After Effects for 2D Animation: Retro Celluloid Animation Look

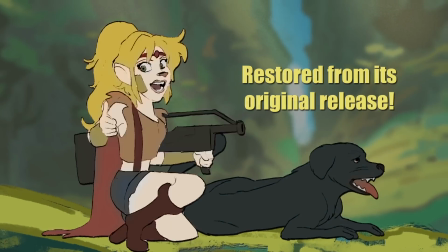In this video, I'll try and replicate that analog celluloid animation look all on After Effects.
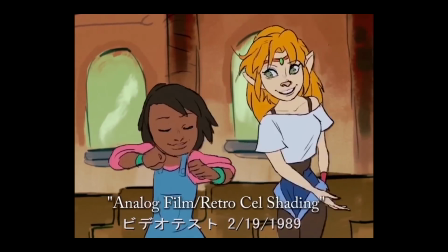Nothing here is traditional, everything is digital, and I want to show you guys what I learned on the way.
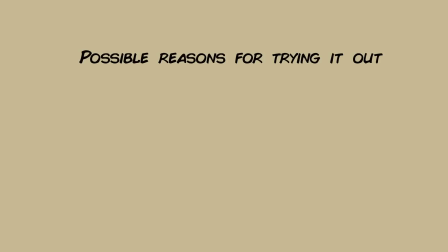There are many reasons why people want to recreate this effect. Maybe they just want to recreate an aesthetic of that time,
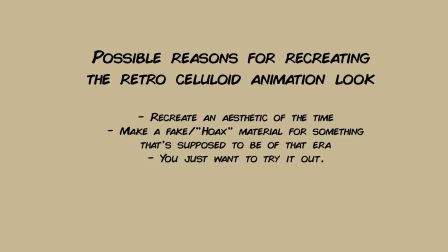or maybe they want to make a hoax or a fake animated piece and tell people that it was made during that time, or you just want to try it out. Either way, it's up to you. But if you're going to recreate an aesthetic, make sure you do your research.
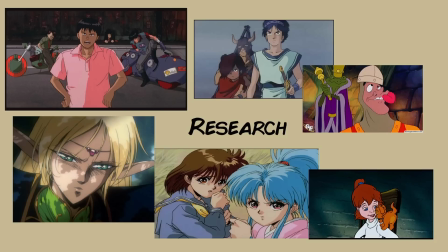Make sure you find animated pieces made during that time and study what made that aesthetic there.
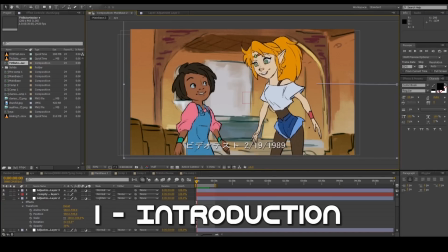Hey guys, so for today we're actually going to recreate that celluloid look from animation before the digital age, before animation was composited using only digital programs. Now, for those of you who don't know,
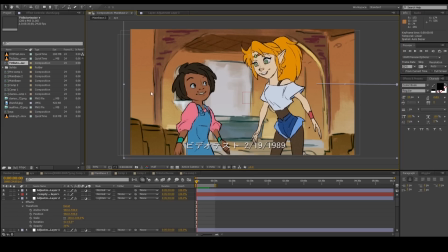animation was done on paper and those drawings were then transferred onto plastic papers or plastic cells, and then these plastic cells were shot on top of a painting for the background using a real camera,
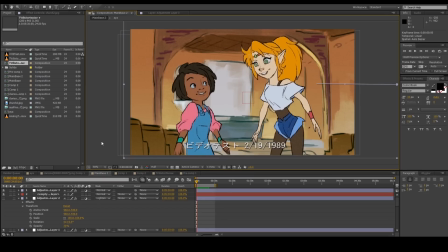so it's all analog. Now the irony here is that I'm actually going to recreate that look using After Effects, which is completely digital. Nothing here is traditional, but I want to give that traditional look. So I'm going to show you guys what I've done so far, and I want to talk about it.
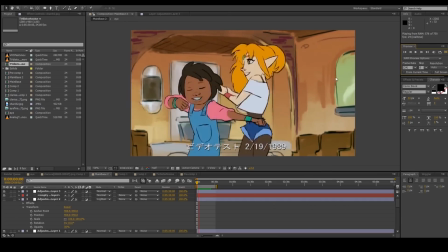So you'll notice that there's a bit of flicker, and that's just to replicate the dust passing through the camera that affects the brightness.
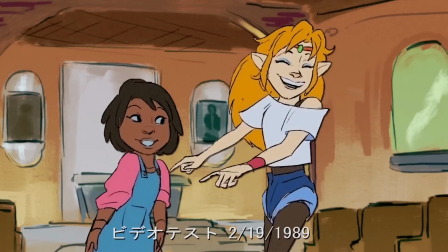The paint on that cell causes the drop shadow, so you'll notice a subtle drop shadow.
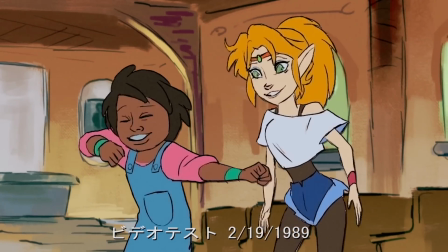You'll notice that the background will sometimes shift around. That's just to replicate that imperfection.
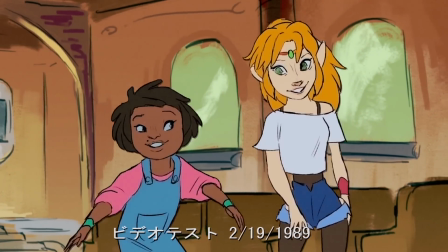I had to remove the absolute whites, so if you notice, nothing is completely white.
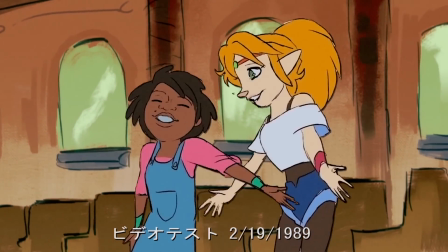I had to turn on the highest value of brightness to a more darker one.
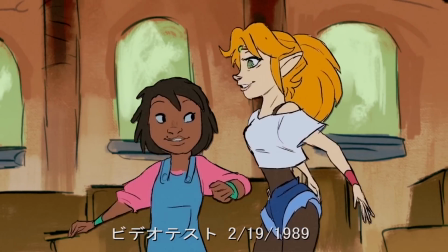And also, you'll notice that I muddied the colors a bit on the characters.
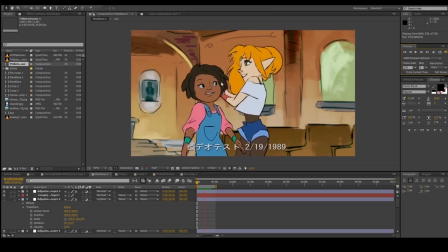Digital-wise, they look too clean and too vibrant, so using After Effects, I actually had to make it more muddy.
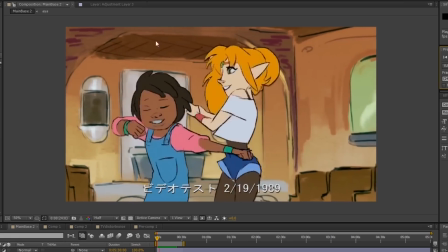You'll also notice that there's a bit of noise, imperfections with some mileage going on,
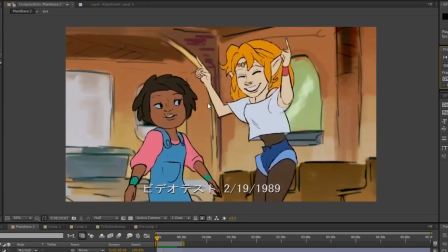and that's again to give it that analog, really emphasize that analog look. Anyways, let's get started. So I did the animation in TV Paint.
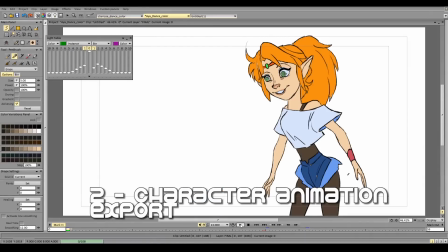For each character, it's each separate file, and I'm going to export each of these characters into a format that After Effects can read. And the safest one is usually an image sequence. Usually, depending on what program you use, they usually have a file and you go to export.
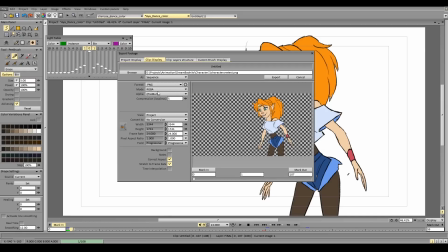So for this case, PNG, and in TV Paint, RGBA usually needs red, green, blue, alpha. When you're using a different program, make sure you can turn off background or turn it on. I have it off. Anything that's checkered means there's nothing there or it's see-through.
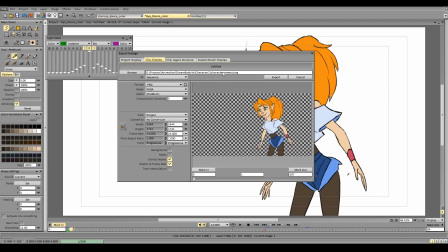So you select that and make sure you figure out what kind of file name you want.
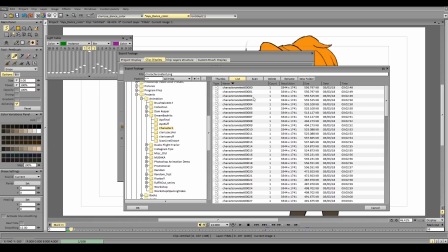I already actually made a save file for it, so usually when you save it, it's going to label each frame in order.
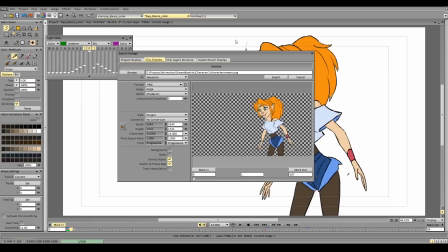And we're going to do that with the other character actually, because I haven't done her yet.
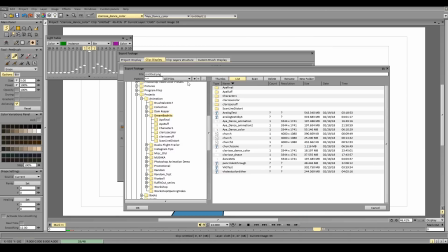So I'm going to select her, export that, and I'm going to export her into character 2. And I'm just going to call her character 2 test. And I'm going to export that.
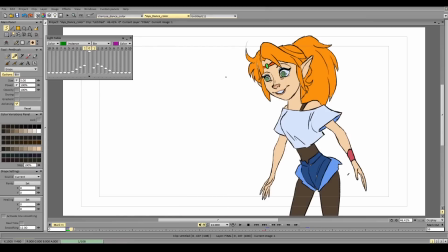So again, you can use any program you want.
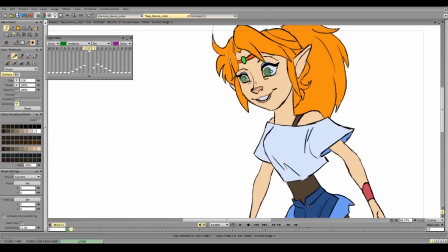TV Paint was my choice for the animation, and also what's great about TV Paint is you get to use a pencil tool that already gives that grainy look on line work.
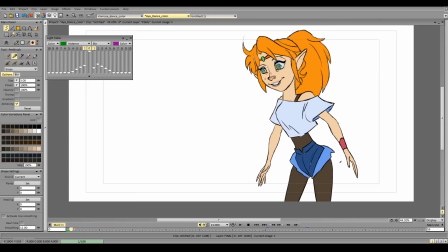But then again, any program you can choose, it'll work for this case. Just make sure you can export to a PNG sequence, and that's all I have to say. As for the background, here's something that I speed painted.
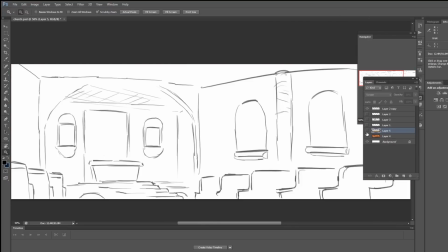Very basic, nothing too detailed.
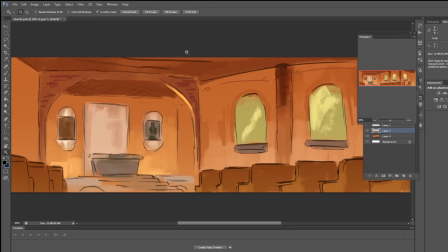And that's totally fine, but what we need to do is export this into a format that, again, After Effects can read.
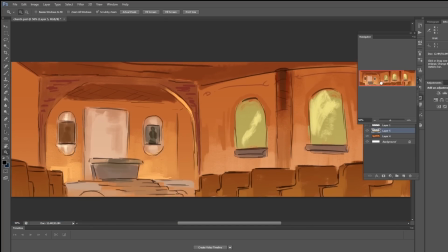And what's good about After Effects is that you can actually import a PSD,
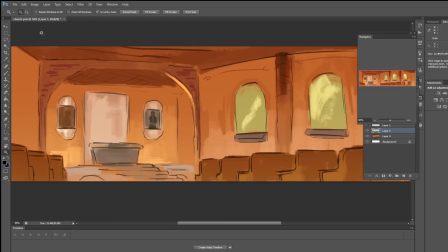but just to make things easier and the file much more compressed and smaller, I would actually save it as a JPEG.